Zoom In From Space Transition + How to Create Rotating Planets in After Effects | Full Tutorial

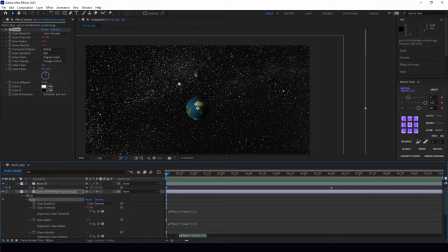(4:07)
Okay, so this parameter corresponds about glowing. So we are gonna use the wiggle expression for these 3 parameters.
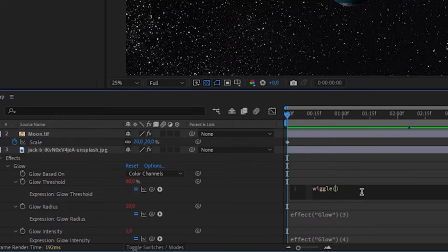(4:15)
Wiggle expression works like that. You write wiggle, open the bracket, and the first value is frequency.
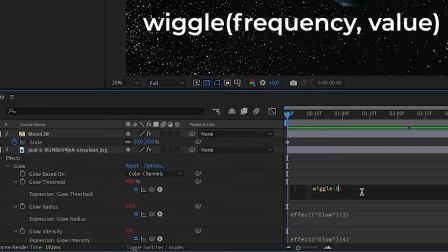(4:22)
So how many times per second is that value gonna change? And the second is our value.
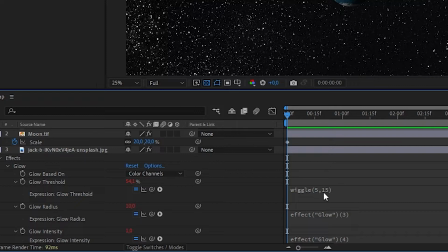(4:28)
So it means 5 times per second, our glow threshold going to change for 15. You can see it's not a real life. You just need to stop it, but you can see 67, 70, and here's 48.
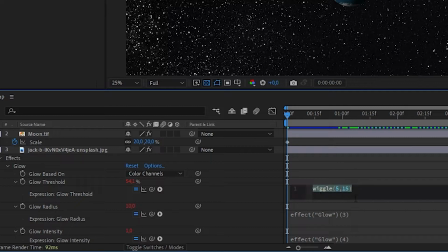(4:46)
So let's write the wiggle expression for our other.
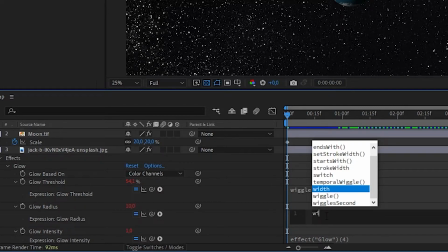(4:51)
Let's, for example, 5 times 10,
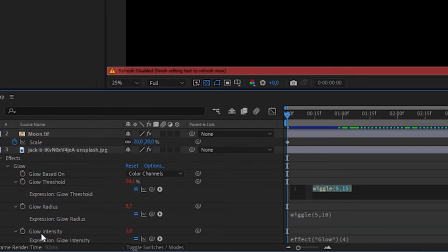(4:57)
And as you can see, glow intensity is very low values,
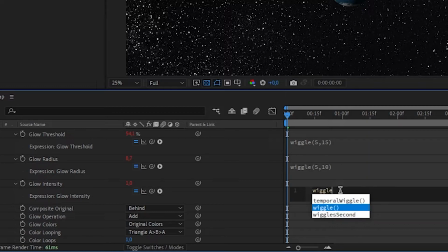(5:02)
so we're just gonna use wiggle 5.1.
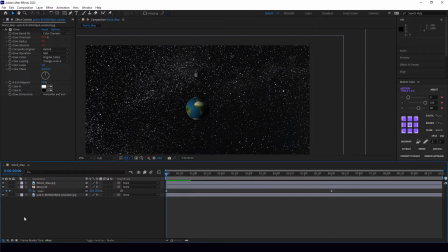(5:09)
And now we are gonna create our camera.
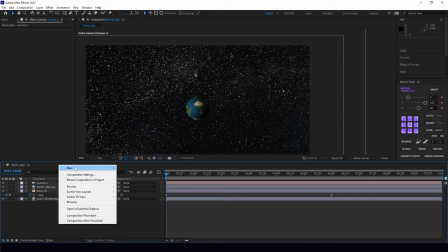(5:13)
Let's put a new camera, and always remember when you use camera,
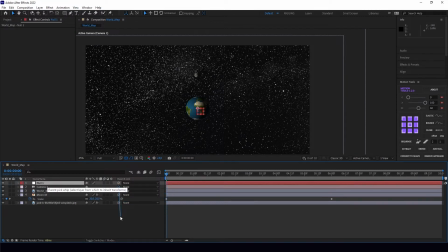(5:19)
as the camera controller, use null objects and pick whip our camera to our null object. We can change the name to
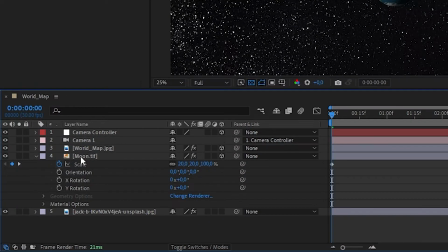(5:30)
camera controller, and remember to set our moon, our world, and our camera controller as 3D. Do not set the sky for the 3D,
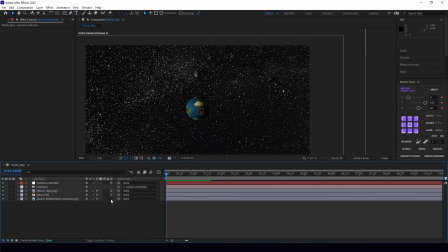(5:41)
because the cosmos doesn't gonna zoom that fast as the world or the moon. We just gonna use a little scale all over it, like from 100 to 104%.
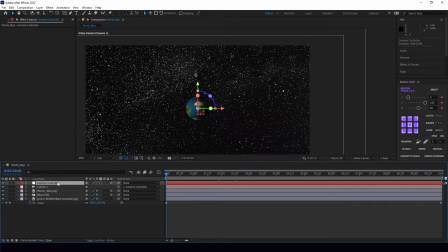(5:58)
Okay, so let's now open position for our camera controller, and for example towards 6 seconds we are gonna zoom in very much,
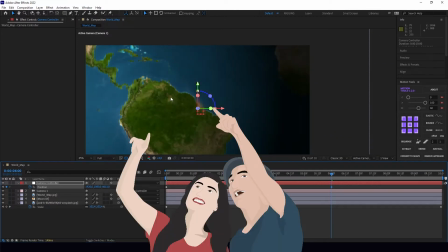(6:11)
like for example to that spot.
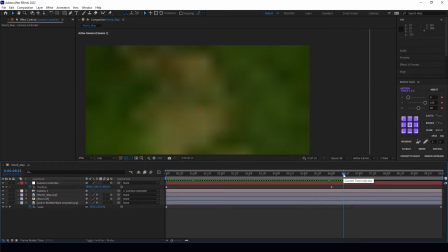(6:17)
So right now we are gonna do a transition from this to our, for example, rainforest, as me, because I wanted to zoom in to the forest.
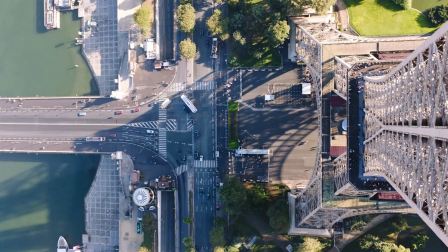(6:27)
You can also zoom in to the town, to the center of Paris, to this Barcelona, to New York,
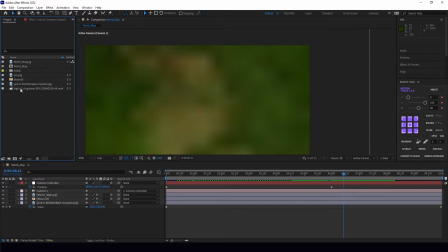(6:33)
as you want, but I wanted to do it for rainforest in Amazon. We are just gonna put it here. It's not gonna be a 3D layer, of course.
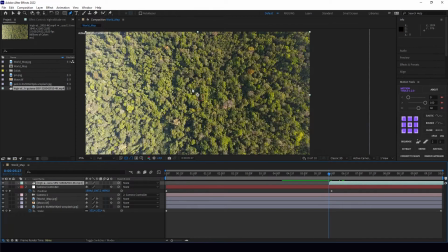(6:45)
Let's just push it here. We are going to create a little mask around the center.
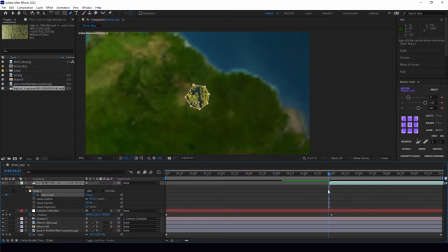(6:53)
Let's keyframe our mask path. Let's move few frames forward,
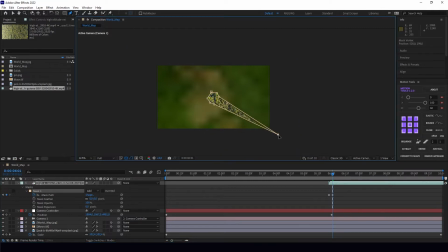(7:00)
and let's push our mask far away from our screen. I'm doing that because I'm gonna use a high value mask feather, so we won't see anything on the edges.
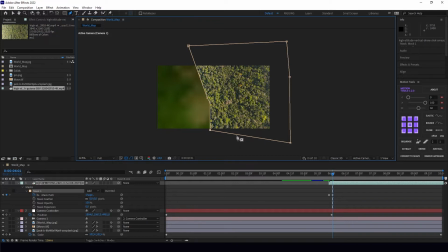(7:14)
If I'm gonna put our point here and put like 500 of the mask feather, you're gonna see over edges. So I'm just going to push it here. Okay, let's make mask feather like 500, and how it's gonna look.
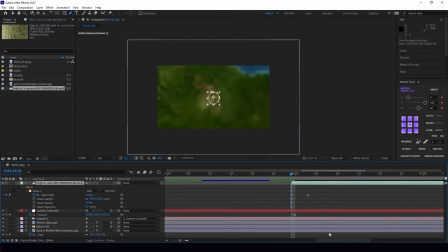(7:34)
Okay, let's just analyze that. Here our camera controller ends, so here our earth stops going forward,
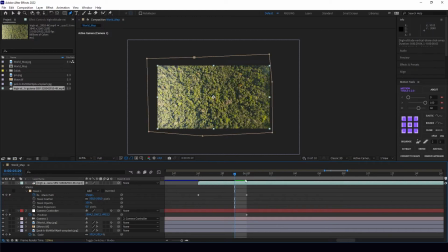(7:45)
so we are gonna put our end frame for the mask here, but now it doesn't look natural because it's too big.
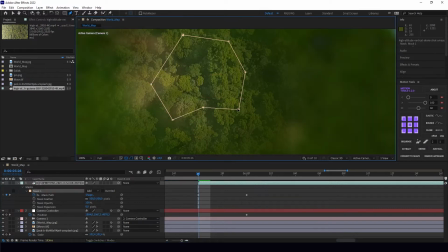(7:54)
So I'm gonna zoom in and make it much, much smaller.
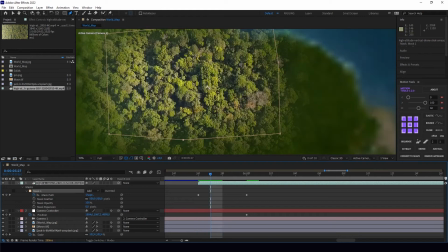(8:04)
Oh, like that. Second frame, it's also too big.
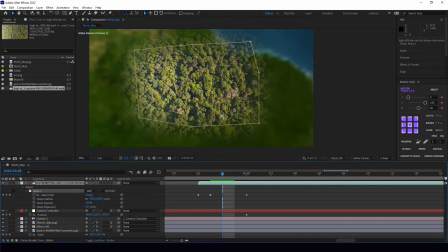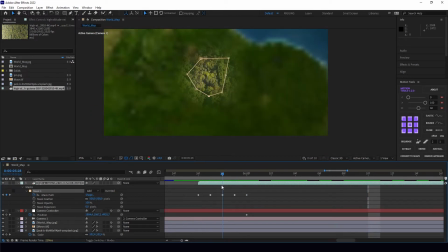(8:13)
See, it's going that way.